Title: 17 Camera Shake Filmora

You're watching a video in a series of tutorials to help you learn how to use Filmora 9, the fun-to-use, easy-to-learn video editor for all creators.
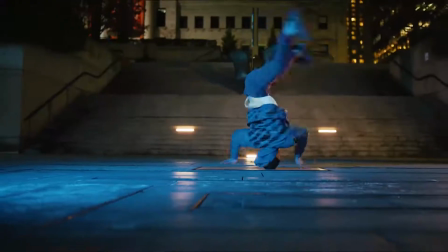By watching our tutorials, you can learn everything you need to know to create your own videos in Filmora 9.
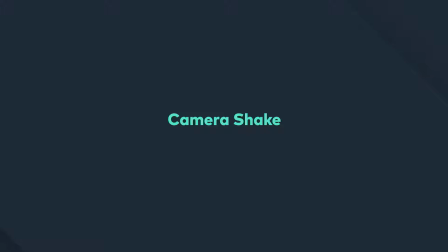Hey guys, in this video, we're going to look at using camera shake.
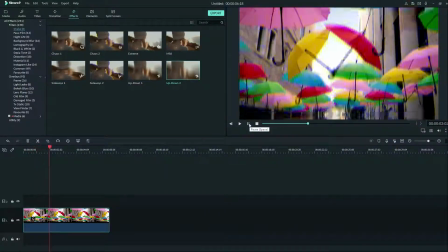A camera shake can be useful to add emotion and realism to a shot.
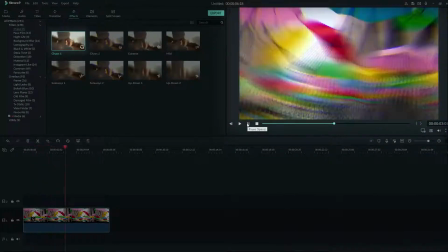You can use shakes like Chaos 1 and Chaos 2 to make your audience feel the intensity of a moment.
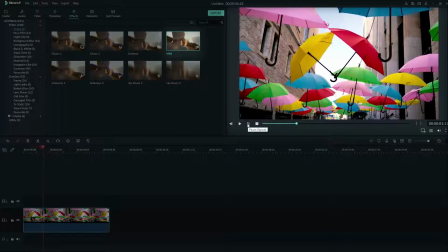But using a shake like Mild can make a static shot look like someone is holding the camera in a handheld mode, even if they weren't.
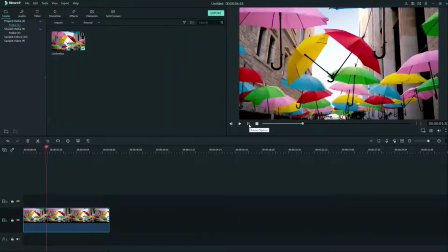Let's try adding a camera shake to our footage to sell the effect of an earthquake shaking up our camera.
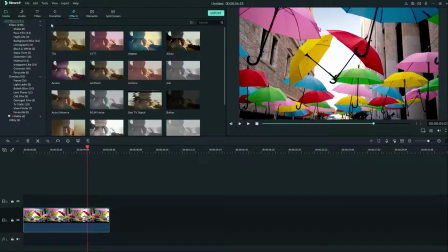Go to Effects, then click on Shake. You can find all of your shakes here.
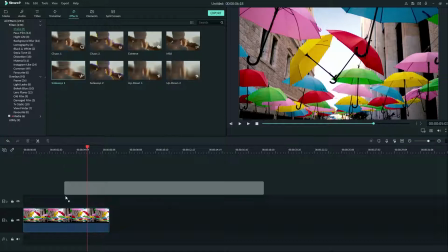Let's grab the Sideways 1 effect and drag that onto our clip. Let's see what it looks like.
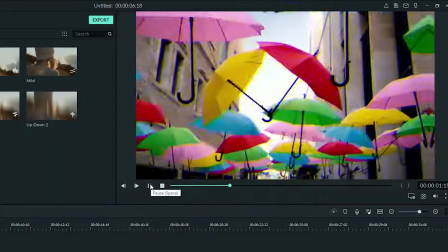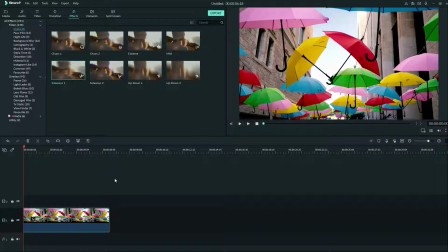There seems to be too much shaking for a realistic look, so let's double-click on our clip and go down to Video Effects.
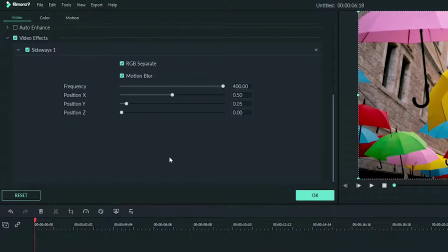Here you'll see the Sideways 1 effect open by default. We can turn down each slider to bring down the intensity of the shaking. The frequency slider will adjust the amount of shaking your camera is doing.
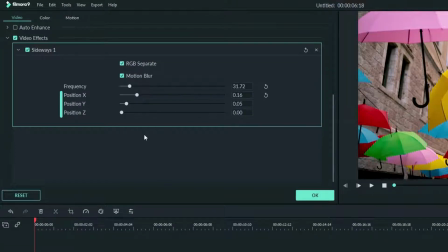The position sliders will let you change the amount of shake you have in each direction.
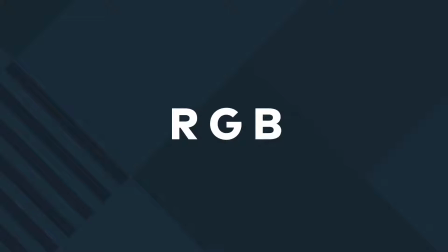RGB separate adds a subtle glitch that makes our earthquake more intense. And motion blur adds realistic camera motion blur to the footage.
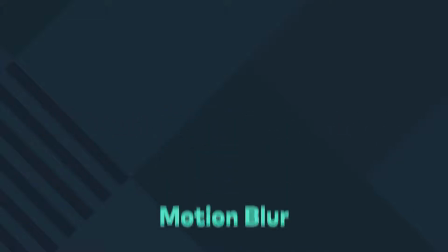Motion blur is the blurring or streaking you get when images move rapidly in your frame.
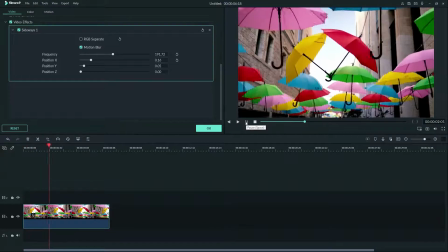This is great for our effect because the motion blur will help in bringing the audience into the madness of an earthquake.
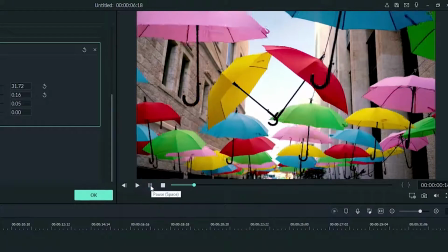Now, after toning down the effect, this is what it looks like. There you have it, everything you need to know about camera shake in Filmora 9.
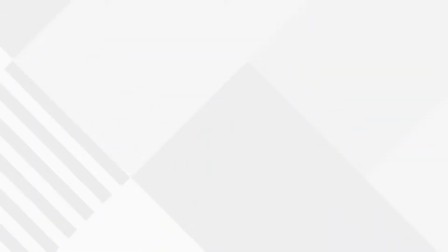Thanks for watching. Check out some of our other tutorials to learn how to take your video from start to finish with Filmora 9.